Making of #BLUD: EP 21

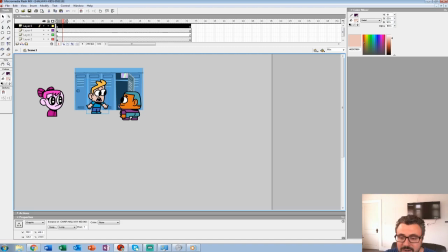(20:41)
but i love the look now you know i would have never like sat down and like what does this character look like. He's a chunky kid, maybe pale, but I used orange on this case and it just sort of looked like a fun cartoon.
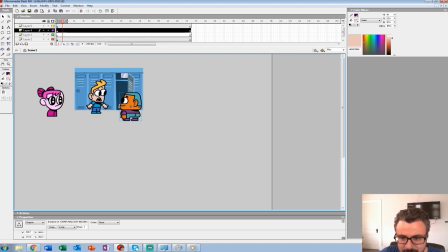(20:54)
And it doesn't even need to make sense, but it sort of does in the context of it. So he can be at this thing. So we're going to start with the scared kid. So what I'll do is edit the symbol.
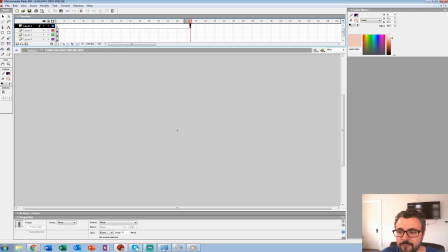(21:09)
Most of my idle animations run around 72 frames, which is a three second mark, and then I'll make sure to repeat it
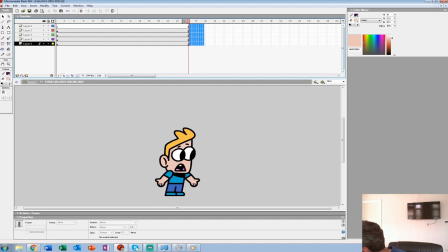(21:17)
no that was intentional though but Bob and I who have you go to a background and then I'll wear it home and just I just go to town and most of
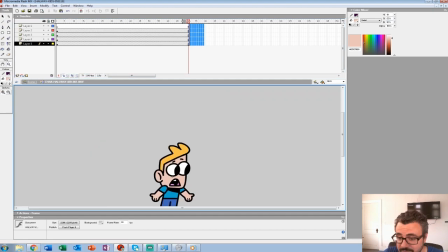(21:31)
the sprite animation I don't even have background contacts unless they're very scene specific like all Becky stuff
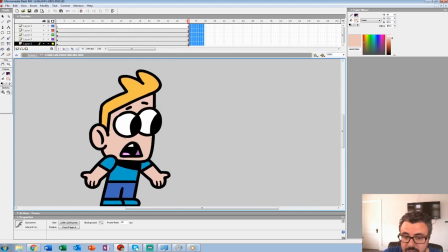(21:37)
it's just on a gray palette so this guy is nervous and I did some lip-sync stuff
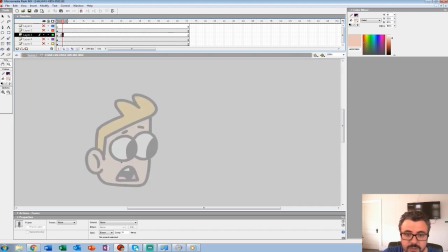(21:47)
uh last week i'm gonna do this one so what i'll do is just do a bunch of different mouth shapes for this guy rough out some stuff so we'll do a closed mouth it could be big shrink the eyes on this one
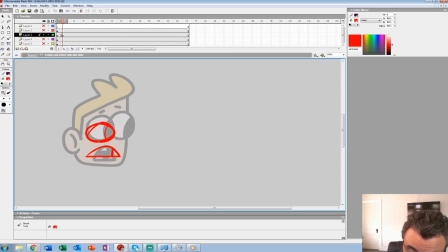kind of it's weird i usually uh sometimes i move the jaw down but i like to kind of play with the top of the head. It just pops a little different.
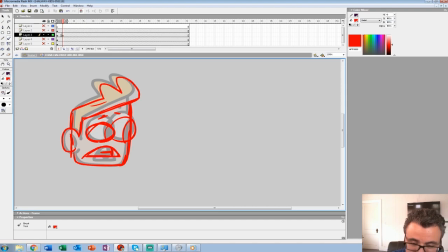(22:26)
And we did that in Flex a lot, where we kind of, like, the bottom of the jaw, or the center of the body was almost the top of the neck, so his head popped up and down a lot, sort of like how a puppet talks.
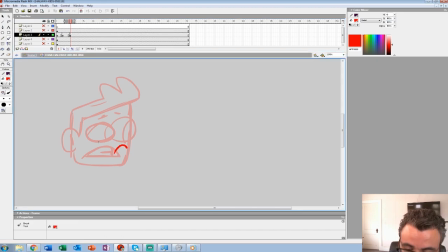(22:46)
Well, thank you. That's very sweet. Maybe we're too down on ourselves, but I feel like Bob and I are constantly saying we're not good at all.
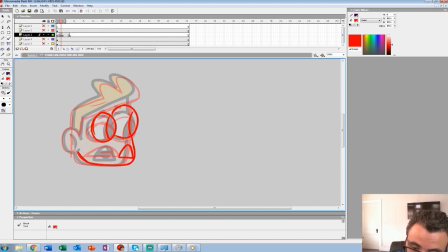(23:04)
you know we have low self-esteem i think a lot of artists do you know there's just so many so much talent out there you just feel like how you're going to stand out the
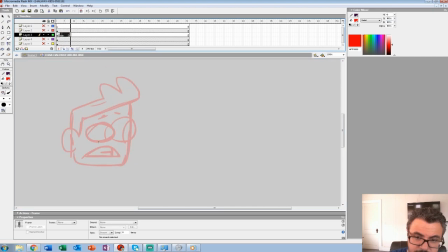(23:20)
eyes go up the hair goes up so
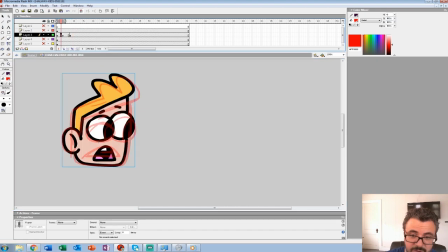(23:26)
you can see you're starting to act a little bit even though you're not talking and
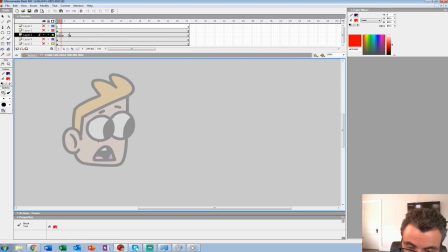(23:33)
i'll always sort of use this at the neutral head I'll have his eyes closed here And
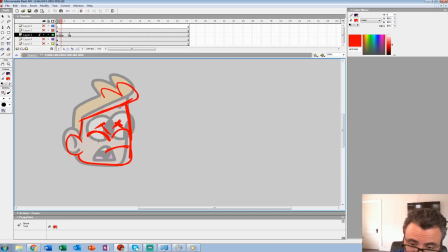(23:46)
then we'll go down like that Just do a bunch of funny heads And then we sort of in between two And then I'll just do like that So he looks pretty scared And then we'll add some more heads But let's start cleaning some of those up
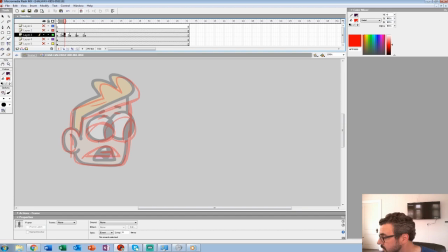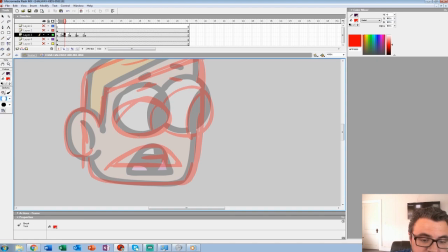(24:14)
Alright So 400 Second to last brush and this is going to look really thick again